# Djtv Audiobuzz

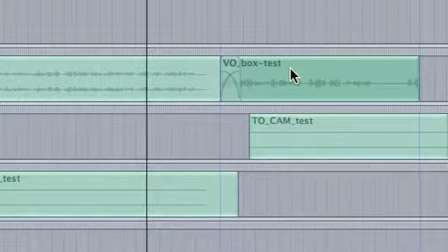4505s With some creative crossfading, your noise will become a thing of the past. While there are audio problems that can't be fixed, the majority can be made to sound much better. And sometimes, with a little extra effort, you can save what you thought was lost. Thanks for watching AudioBuzz. See you next time.
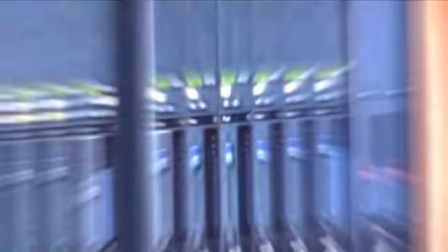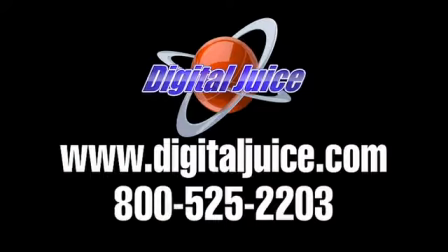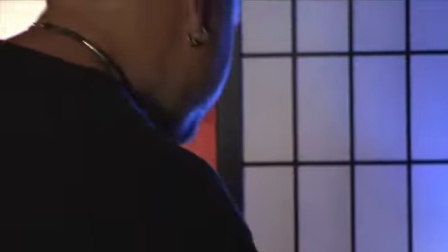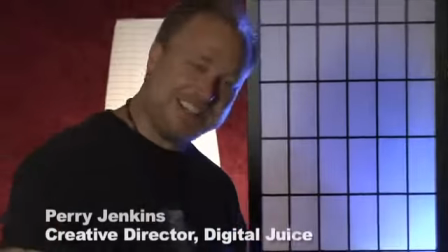4549s
Oh, hi. You caught me tickling the old ivories there.
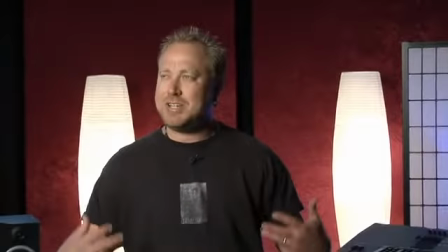4553s
You know, in between episodes of AudioBuzz, I like just to let the inner musician in me come out and play a few tunes for everybody around.
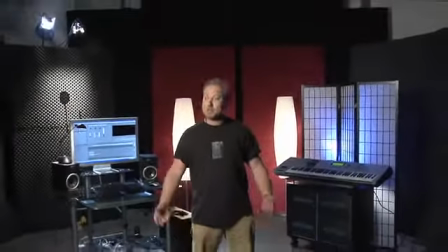4562s
It's just something I like to do. Well, not really. Actually, what I'm here to do today is, tear down the old AudioBuzz set.
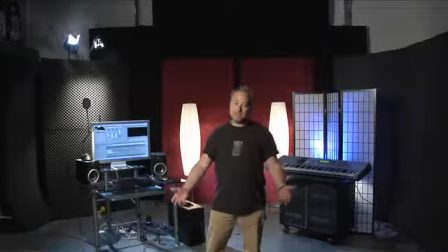4569s
See, we're done with Season 1, and unfortunately, we got to get onto a new set for something else.
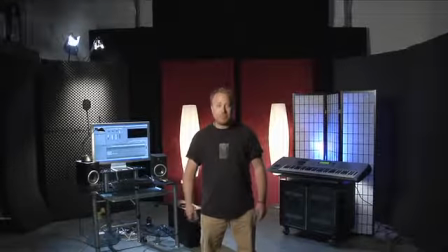4574s
So why don't we get to this and tear this baby apart?
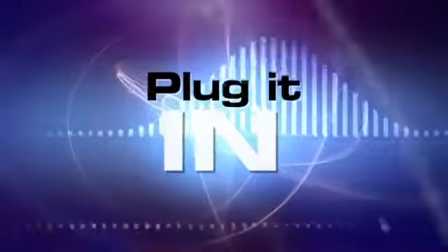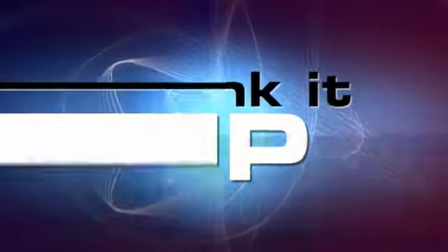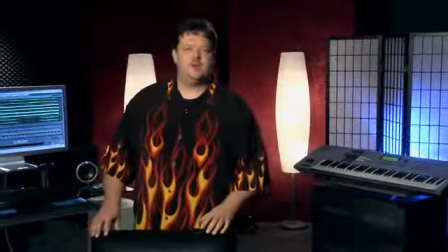4592s
All right, let's start with this area back here. This was our, little musician corner.
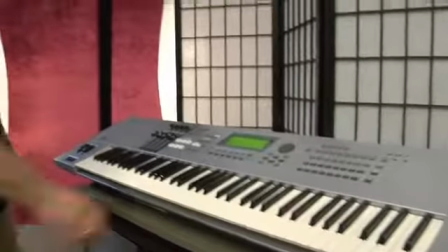4600s
We felt it appropriate to have a little musical instrument in the shot, so this is the keyboard that Jeff uses when he's making stack tracks and things like that.
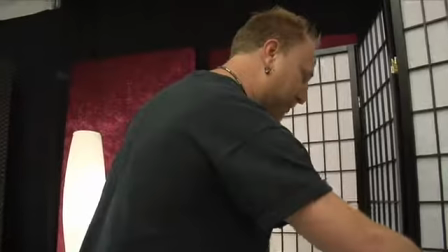4608s
So the keyboard was already here.
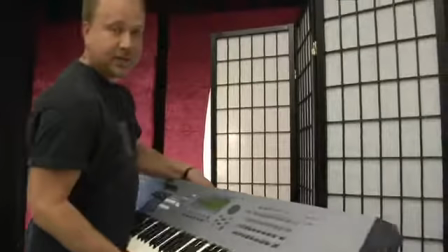4612s
We already own this, so it was a no-brainer, and not a cheap keyboard, that's for sure.
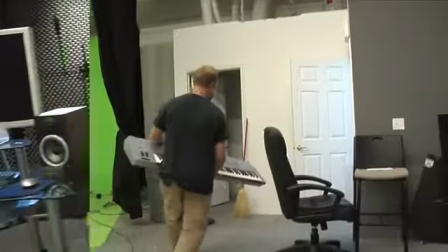4618s
And it's not light. We had all these cabinets already.
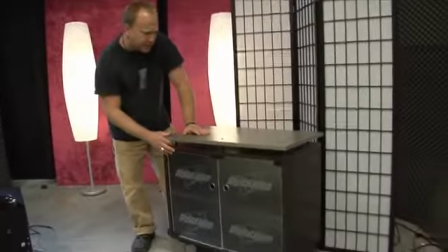4622s
I believe Billy made these for us for an old set years ago.
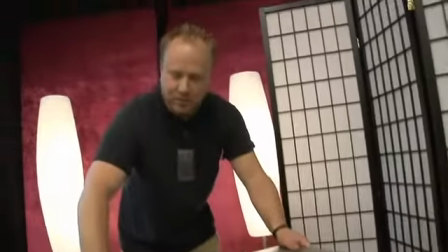4628s
So I just reused it and made it the top of the keyboard stand. I thought it had some cool frosted writing in that thing.
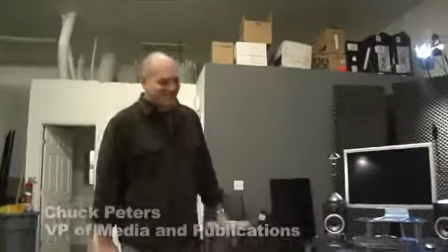4634s
So that's what we're using this for. Right, Chuck? What are you using that for, Jenkins? Well, it was for our keyboard in the AudioBuzz set, and off it goes.
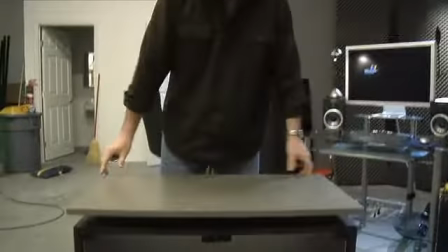4641s
Cool keyboard tray I might have. Isn't that custom made just for this?
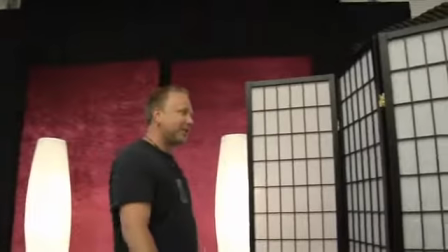4644s
And if you'll direct your attention to this thing over here, this was our little rice paper fold them up doohickey thing.
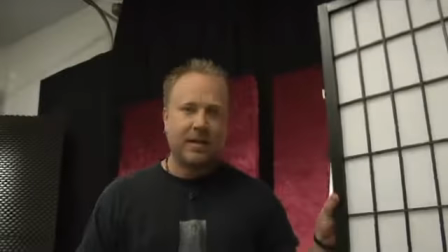4652s
I don't know what they call these bad boys, but I got it pretty cheap at a local craft store, I think it was.
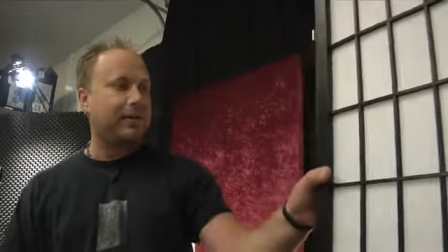4657s
I think it was only about half off, so it ended up costing me $35, I think. So, but it worked good to kind of break up this little area back here.
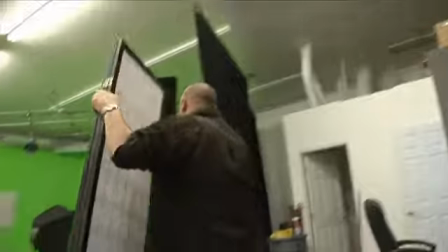4665s
Thank you, sir. And of course, lighting that whole thing up. Hey!
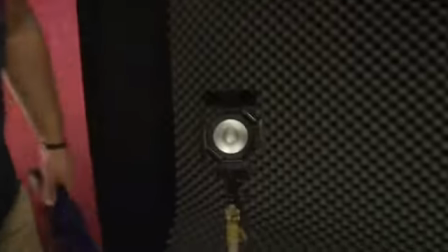4670s
Of course, lighting this whole thing up was a little 250 watt Lowell Pro for the blue gel.
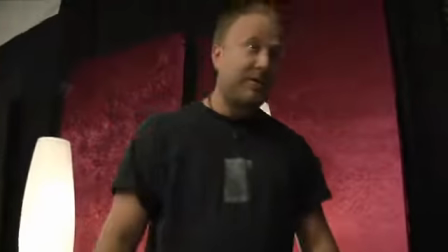4676s
And that was pretty much it for the musician's corner over here.
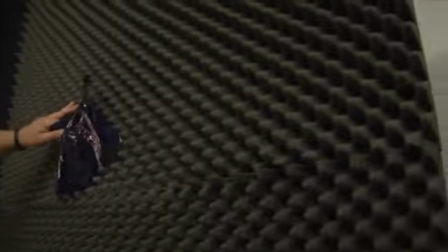4680s
We used these little acoustic panels throughout that Billy made, and they worked great to kind of give you the atmosphere of a recording studio.
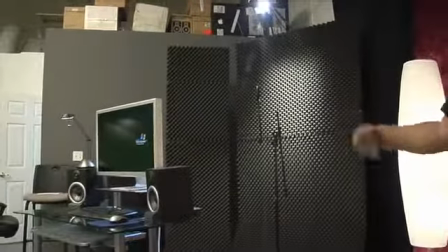4688s
You can see them over in the corner over here, and they just kind of became an element for the set. We also used these as backgrounds for all the B-roll that we would shoot.
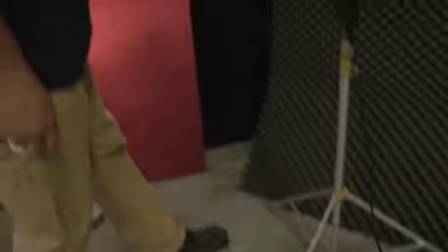4695s
Here we got a couple little lights.
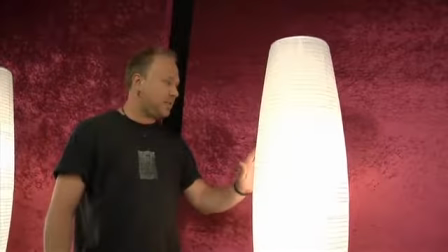4697s
We were looking for something kind of funky and groovy, and these were kind of the rice paper thing that kind of matched the fold-em-up doohickey.
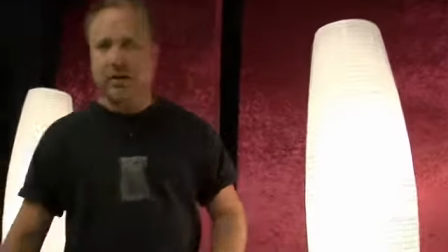4705s
And got these at a local store you might recognize. Oh, let's see, where did I put that box?
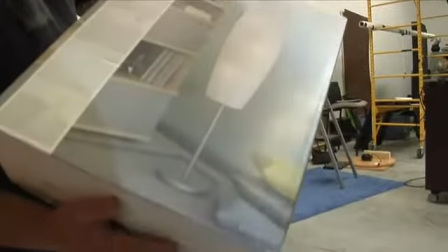4716s
See? Just simple floor lamps that anybody can buy. These were $20 a piece, I think, so not bad.
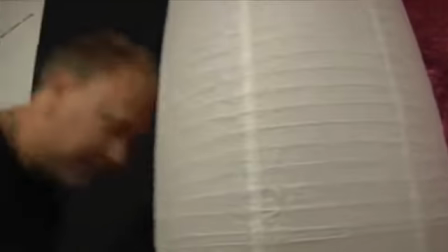4722s
Okay, let's get this out of the way.
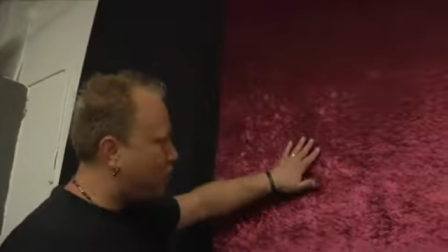4727s
All right, let's talk about these crushed velvet, ready-looking panel-y things.
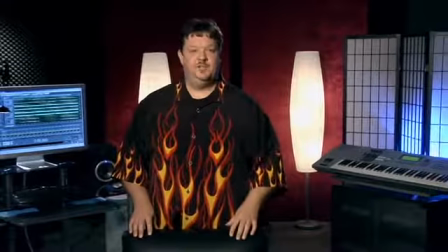4735s
These were actually pretty simple to make. We were trying to figure out a way to get some cool color into the set, and
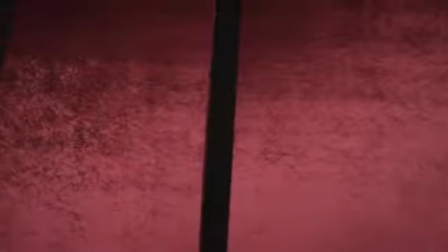4744s
all I could think of was just I wanted little splashes, little blocks. And Billy and I got to talking about how we could make a little panel out of some type of a cloth.
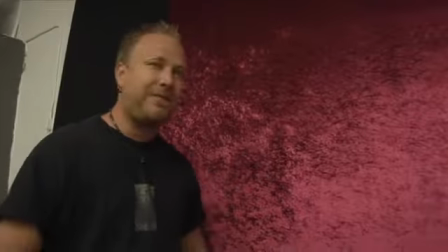4752s
So he and I went down to the old like a fabric store / hobby type little thing,
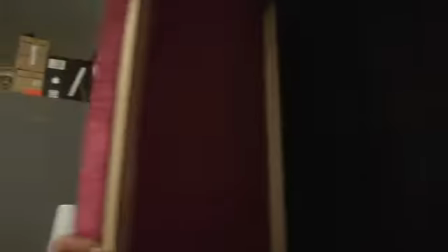4758s
and we picked out this cool crushed velvet thing, and then Billy went ahead and just made a quick frame out of some wood
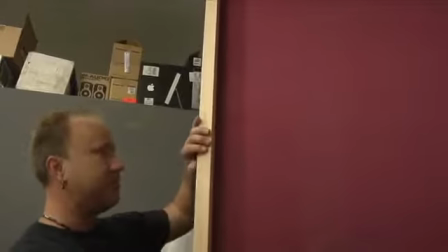4767s
and glued and stapled this just to this frame.
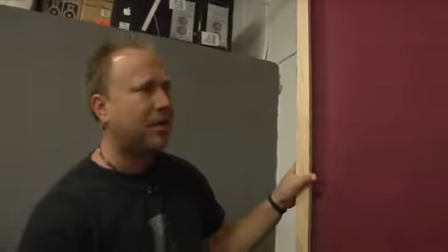4772s
So they turned out really cool, and they were actually pretty cheap to make. I don't remember the total cost for the fabric, but I think it was easily less than $100.
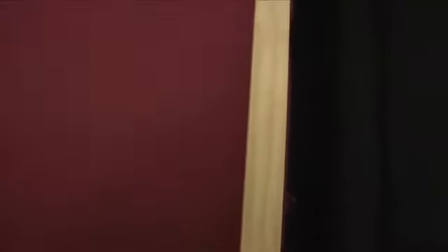4781s
but it gave us just the right cool splash of color that we needed for this set. So I'm gonna go ahead and get these out of here.
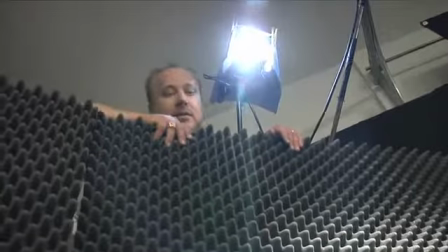4788s
All right, this is what I call the VO section of the AudioBuzz set.
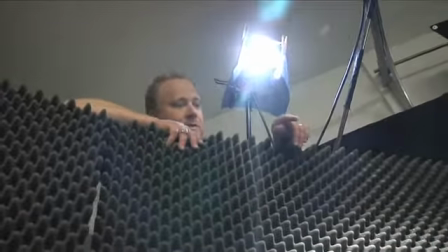4793s
This is where we had
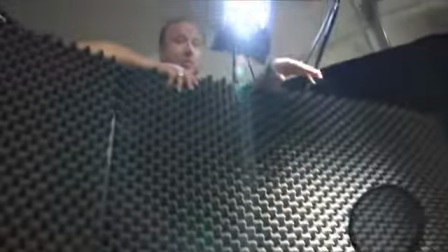4796s
cleverly had a really cool expensive mic sitting there, which is not there right now because it's too expensive and they don't let me have it.
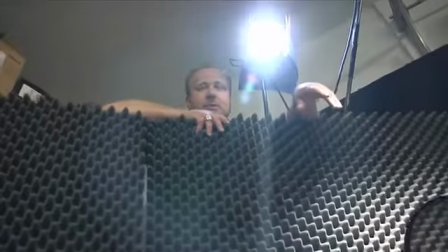4802s
But anyway, that's another story.
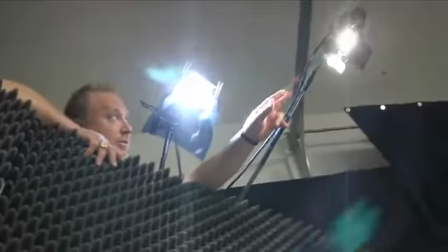4805s
This was really cool because I liked the way I used this little 250 watt Lowell to hit our flag and baffle,
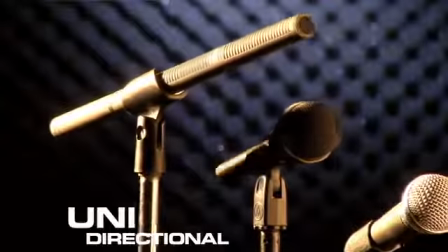4812s
our little audio cushion here, and it just made a really cool pool of light behind the microphone and kind of made it stand off like a little silhouette,
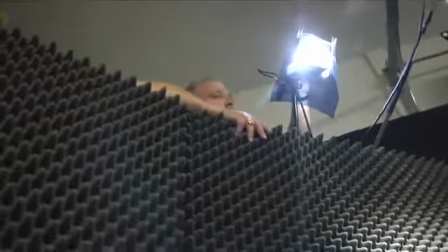4819s
which I really thought was cool. And also, we had another light up here with a little blue gel on it that was just
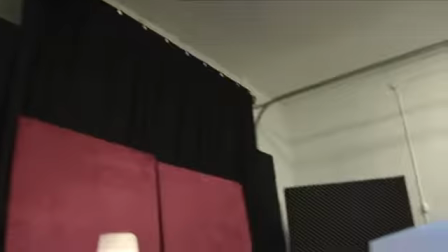4826s
backlighting the big monitor there that Jeff used at the desk.
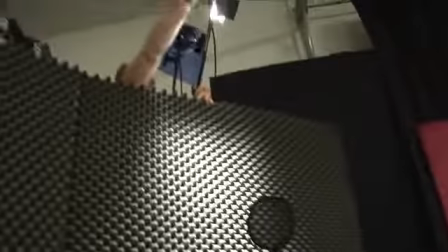4831s
So anyways, a couple little lights and a couple little flag and baffles.
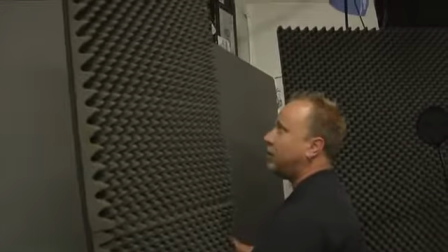4841s
That's pretty much it. Here's a miniature version of the flag and baffle. And these are all pretty light, so I can pick these up and put them pretty much anywhere we want to use them.
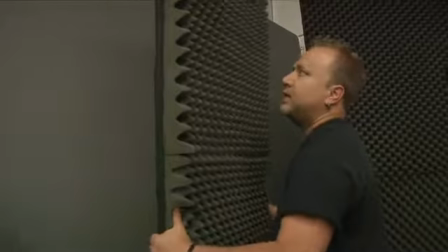4849s
I think they'd be better with wheels though.
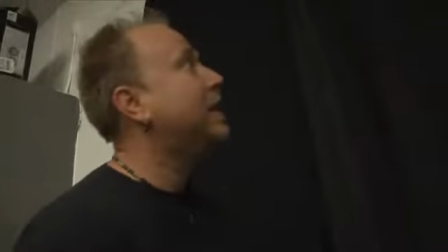4854s
Okay, now it's time to talk about the big black wall that was back here.
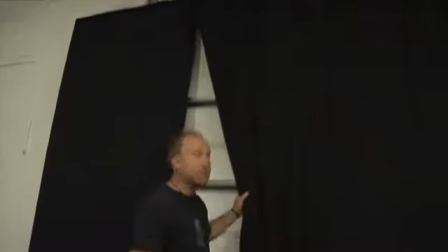4858s
Basically, we did this because we had some of this draping left over from a trade show. So I had Billy hang this up to try to cover up what's behind here.
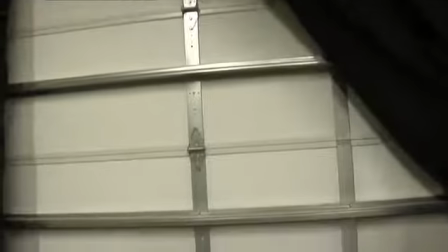4867s
And it's just basically our big garage door to get, I don't know, large automobiles and things like that within inside this warehouse.
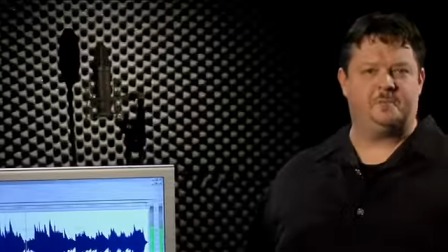4874s
But I had to cover that up, and black works really well for things like that.
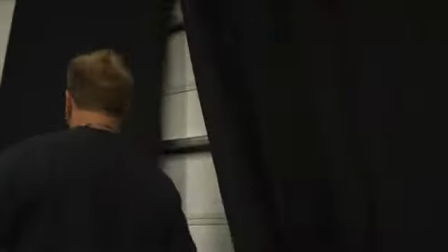4878s
So we hung this drape, and then also from a couple of our trade shows that we've done, we have these walls that we build our booth out of.
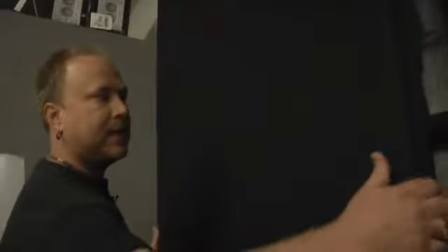4886s
They're just styrofoam covered with just a little black fabric.
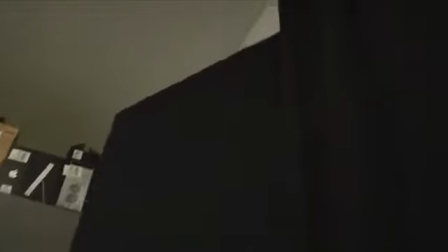4890s
So I used these because my curtain wasn't long enough to cover the whole door, and just used these panels to kind of finish it off.
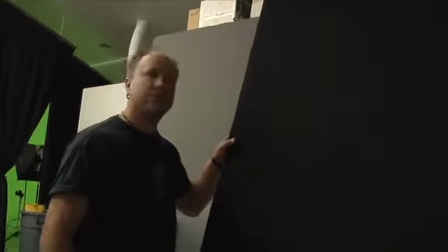4898s
So let's go ahead and get these out of the way.
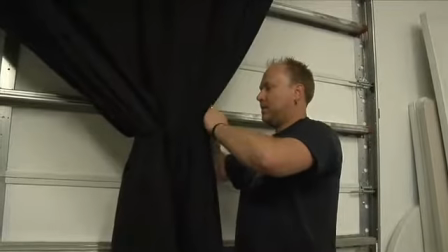4905s
We'll just get this out of the way a little bit here. There we go.
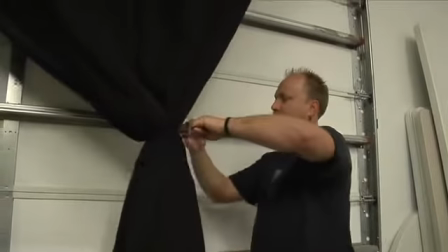4910s
Tie that back a bit.
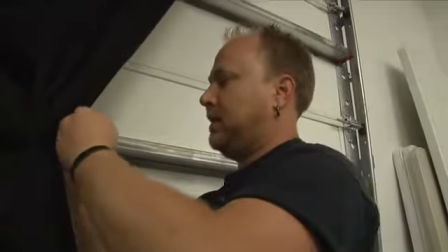4914s
Good. There's not a whole lot to this set. It's coming apart fairly quickly, and it'll go back together just as fast.
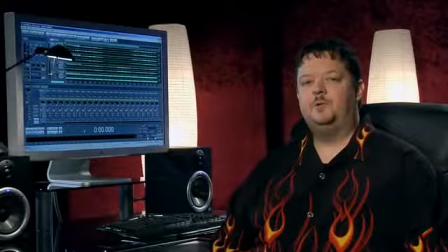4924s
Okay. This brings us to our last little element in the AudioBuzz set, and that's the workstation area,
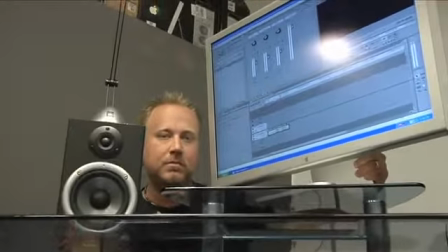4931s
where Jeff does, well, pretty much all his work, for the show anyways.
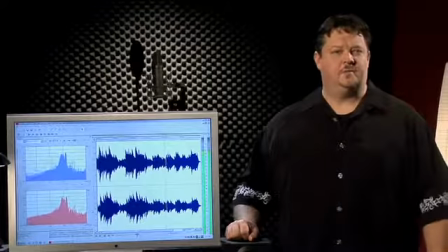4937s
We had the cool, I guess this is it's a cinema display. I don't remember how large it is, but it's pretty dang big.
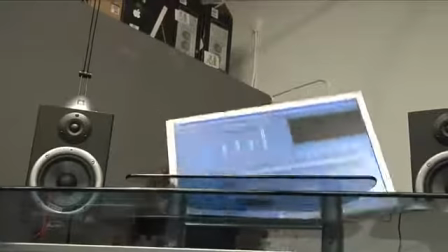4944s
That worked out really well. I don't know where that came from, to be honest with you.
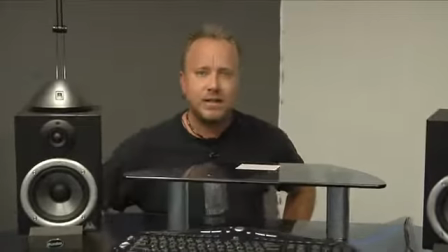4950s
But I saw it over there in our creative side. I said, hey, this would be a perfect monitor for Jeff's set.
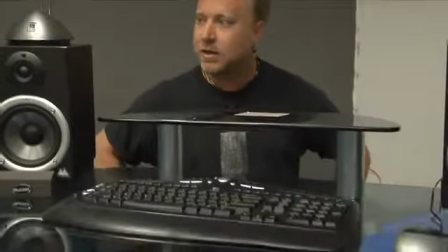4956s
It would go great with the desk that I'm about ready to get for this thing. So somebody said, yeah, go ahead, grab it, it's yours.
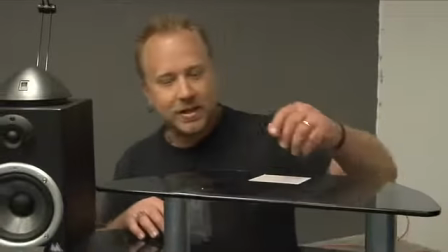4961s
So maybe I'll take it home, who knows. Anyways, the desk is just a simple glass desk that I got from
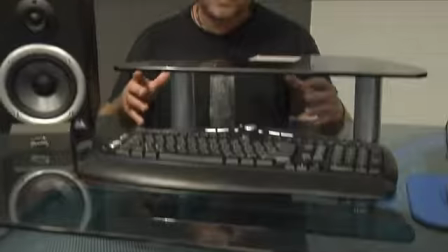4969s
like an office mega store type thing that was $119.
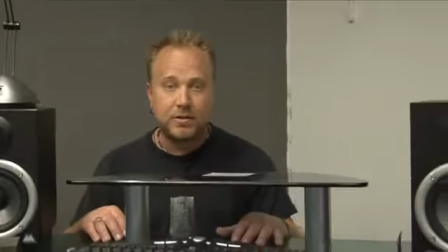4973s
Took me about an hour to put it together, and it made a great addition to the set.
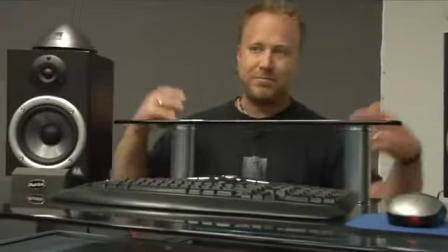4978s
Kind of cool and funky, but not big, and didn't take up a lot of space. So that's what I liked about it.
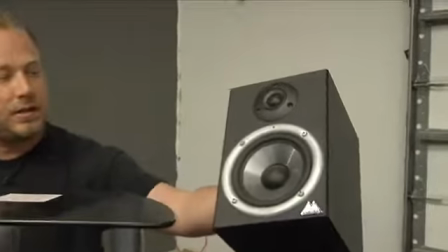4984s
Here for the monitors on his desk are my speakers from home, my little studio file from M Audio, really good monitors.
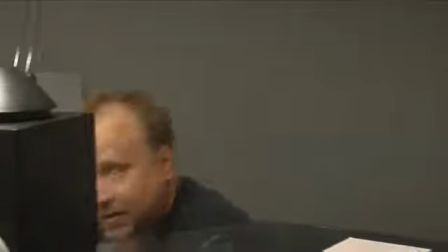4995s
So I'll be taking these home along with that cinema display. No, just kidding.